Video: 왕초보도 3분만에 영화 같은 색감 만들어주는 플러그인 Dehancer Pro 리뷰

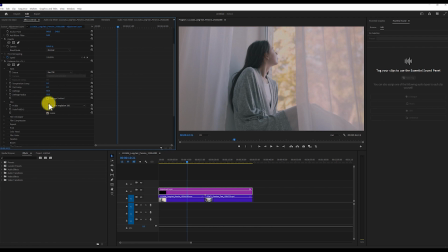[4:09]
그리고 아래쪽은 색감들을 보정하는 건데 마지막에 작업을 해보겠습니다. 그리고 또 필름을 선택을 할 수가 있어요. 저도 이런 카메라의 세계를 잘 모르지만 필름도 종류가 엄청나게 많더라고 하더라고요. 또 필름마다 찍었을 때 느낌이 다르고 근데 만약에 이걸 필름을 진짜 하나씩 사서 촬영을 한다면
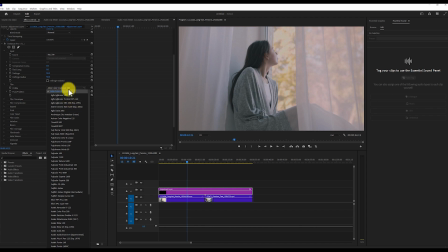[4:26]
굉장히 고가의 돈이 들겠지만 요즘은 이렇게 플러그인으로 다양한 필름으로 찍은 듯한 영상으로 보정할 수 있다는 게 참 대단한 것 같아요 여기서 또 하나씩 눌러보면서 영상의 색감을 보면서 결정을 하면 될 것 같아요 저는 지금 첫 번째 있는 예로 한번 클릭을
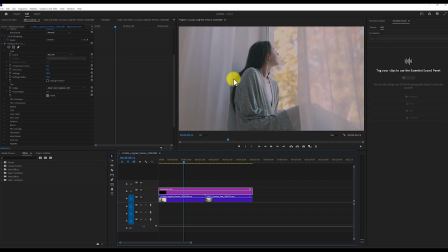[4:43]
해봤는데 플러그인을 넣기 전이고 넣은 후인데요 이 차이가 확연하게 느껴지죠 필름이 정말 많기 때문에 여러분이 하나씩 클릭을 해보면서 어떤 스타일이 제일 나은지 체크를 해주시면 될 것 같아요 이쪽에 푸쉬해서 발을 내렸다가 올렸다가 하면서 색감도 조절이 가능합니다 저는 뭔가 붉은 것보다 아래로
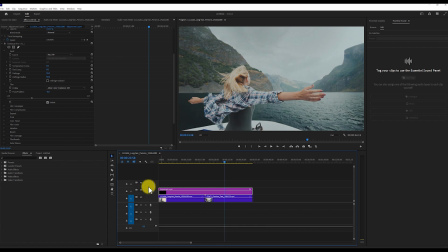[5:02]
내려서 약간 푸른기가 돌게 해볼게요 고정 전과 후입니다 아래의 필름 디벨로퍼를 보면 우선 이 Enabled로 되어 있는 거를 체크를 해줘야지 수치를 변경했을 때 영상에 바로 효과가 들어가고요
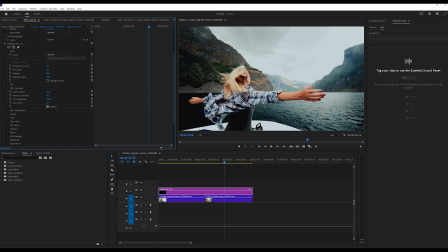[5:15]
얘를 이렇게 보면 약간 색상이 진해지면서 어두운 부분들을 뭉개주는 듯한 느낌이 있어요 이렇게 위에
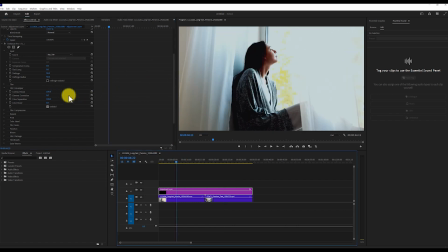[5:21]
있던 구름까지 싹 사라지는 이쪽도 보면 어둡네요 저는 살짝만 줘볼게요 얘는 밝기
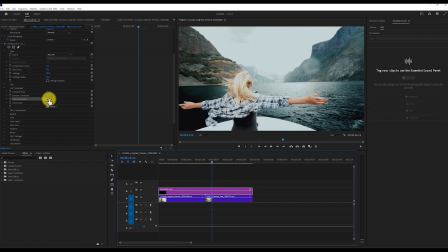[5:28]
조절 약간 색이 많이 빠지는 느낌을 주네요 저는 개인적으로 좀 채도가 내려가고 색감이 많이 빠지는 좀 칙칙한 느낌의 사진을 좋아하는데 오 이거 마음에 들어요 그리고 컬러 부스트 위에서 빠졌던 색감을 다시 확
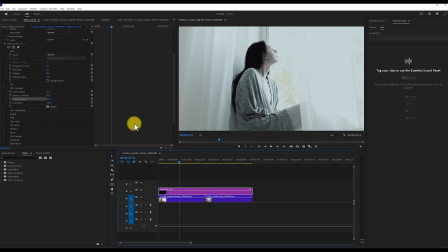[5:41]
살려주는 느낌이 드네요 빼면은 좀 거의 흑백 느낌으로 좀 분위기가 사는 느낌이 있습니다 그리고 또 이렇게 다양하게 엄청 많은 조절값들이 있는데 이걸 다 하나씩 효과를 보여드리기보다는 제가 사용하기에 편했던 것들만 한번 알려드릴게요 어떤 프로그램이든 효과는 정말로 많이 들어가 있지만
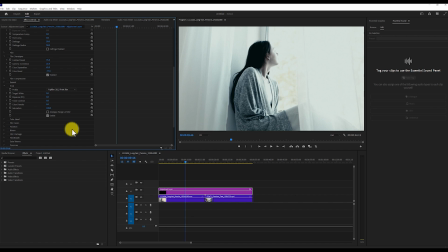[6:00]
막상 또 사용할 때는 그렇게 전부 다 쓰는 건 아니더라고요 이쪽에 저 프린트를 보면 기본은 이렇게 리니어로 되어 있긴 한데 다른 것들을 선택을 할 수가 있거든요 프린트할 때 어떤 느낌이
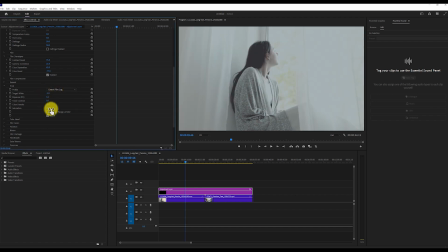[6:11]
나는지 프로필을 선택을 하고 아래쪽에서 또 세밀한 조절도 가능하고요 시대온 필름 로그를 먹이니까 제가 아까 했던 효과들이 다 그대로 사라진 것 같아서 원래대로 돌려볼게요 그리고
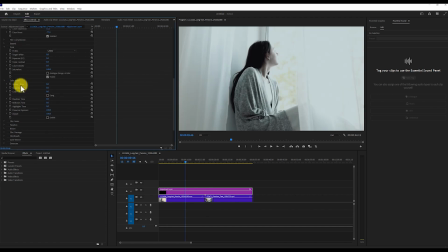[6:22]
컬러에 대해서는 색상별로 옐로우 블루톤, 마젠타 그루톤, 그림자나 중간이나 하이라이트 이런 것들은 다 조절이 가능합니다 그리고 저는 개인적으로 이 필름 그레인 효과가 이 디엔서의 꽃이라고 생각을 하는데요 우선 이렇게 이네이블 클릭이 된 상태여야지 효과가 들어가고요 원래 이렇게 좀 깨끗했던
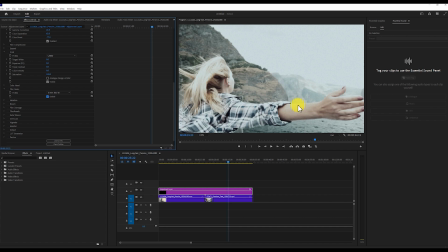[6:42]
영상인데 이 필름 그레인을 딱 넣으면 이렇게 좀 자글자글한 이런 그레인 효과가 들어가서 영상이 되게 분위기가 있어지더라고요 이게 프리미어 프로에서 기본적으로는 그레인 효과가 없거든요 그래서 만약에 이런 좀 자글자글한 그레인 효과를 주려면 이런 느낌의 텍스처를 위에 가져다가 합성하는 느낌으로 했어야 했는데
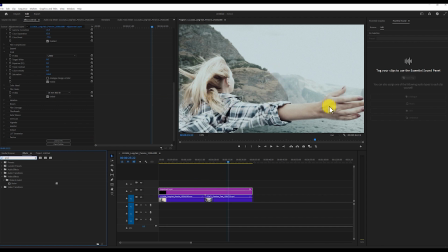[7:00]
디엔서 플러그인은 한 번에 이렇게 효과를 줄 수 있어서 되게 좋은 것 같아요 이렇게 뭔가 딱 옛날 느낌도 나고 그리고 이 할레이션은 영상에 빛이 있다면 그 빛부분을 더 강조해주는 효과인데요
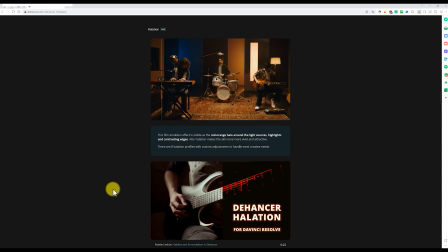[7:13]
제가 지금 가져온 영상에서는 빛부분이 없어서 디엔서 사이트에 있는 걸로 예시를 한번 드려볼게요 이렇게 지금
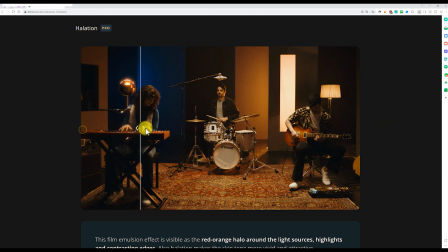[7:19]
빛이 있는 부분에 이 할레이션 효과를 적용하면 이렇게 환하게 빛이 들어온 거를 볼 수가 있어요.
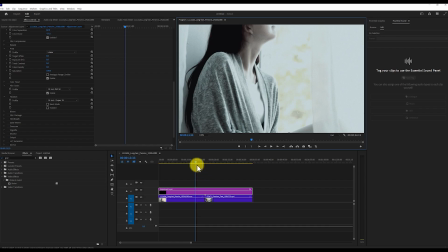[7:26]
빛이 번지는 건데 뭔가 옛날 영화 느낌을 낼 수 있는데 좀 최적한 효과인 것 같아요.
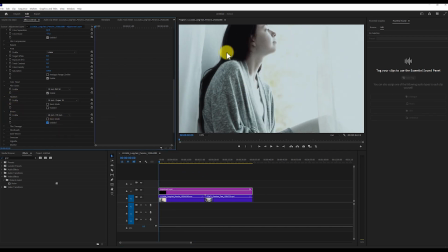[7:32]
우리 아래 이 블룸 효과는 사용을 했을 때 조금 이렇게 뿌옇게 효과가 들어가는 거거든요. 뭔가 무한적인 느낌을 내고 싶을 때 괜찮은 것 같아요.
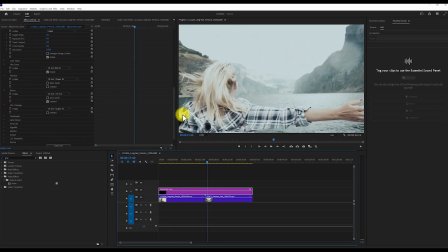[7:40]
그리고 이 필름 데미지는 진짜 옛날 영상들 보면은 딱 재생하고 있는데 뭔가 탁탁 튀는 듯한 느낌이 나는 그런 게 있는데 한번 보여드릴게요.
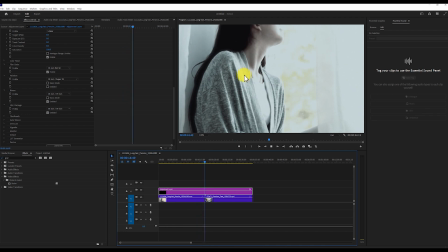[7:49]
이렇게 막 영상이 자글자글하게 튀는 느낌을 내주는 효과이고요. 8이나 16이 좀 눈에 잘 보이고 아래쪽으로 가면은 별로 가끔 가끔 보여주는 것 같아요. 우리가 이렇게 여러 효과들을 만져봤는데 이번에 이렇게 효과를 준 게 마음에 든다. 다음에도 쓰고 싶다 하시면 이렇게 맨 마지막에 럿 제너레이터라고 있어요.
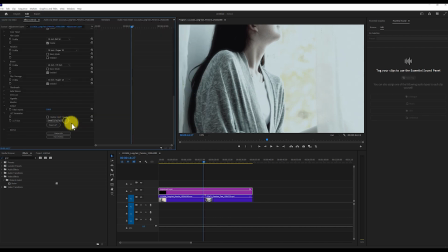[8:09]
얘를 클릭을 해서 익스포트 럿을 하면 나만의 럿을 만들어서 저장을 해줄 수도 있어요.
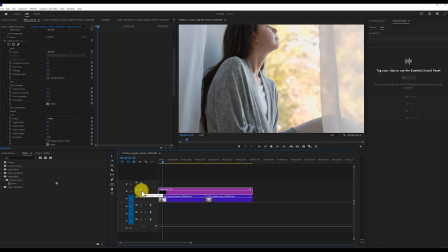[8:14]
효과를 주기 전과 후의 느낌입니다.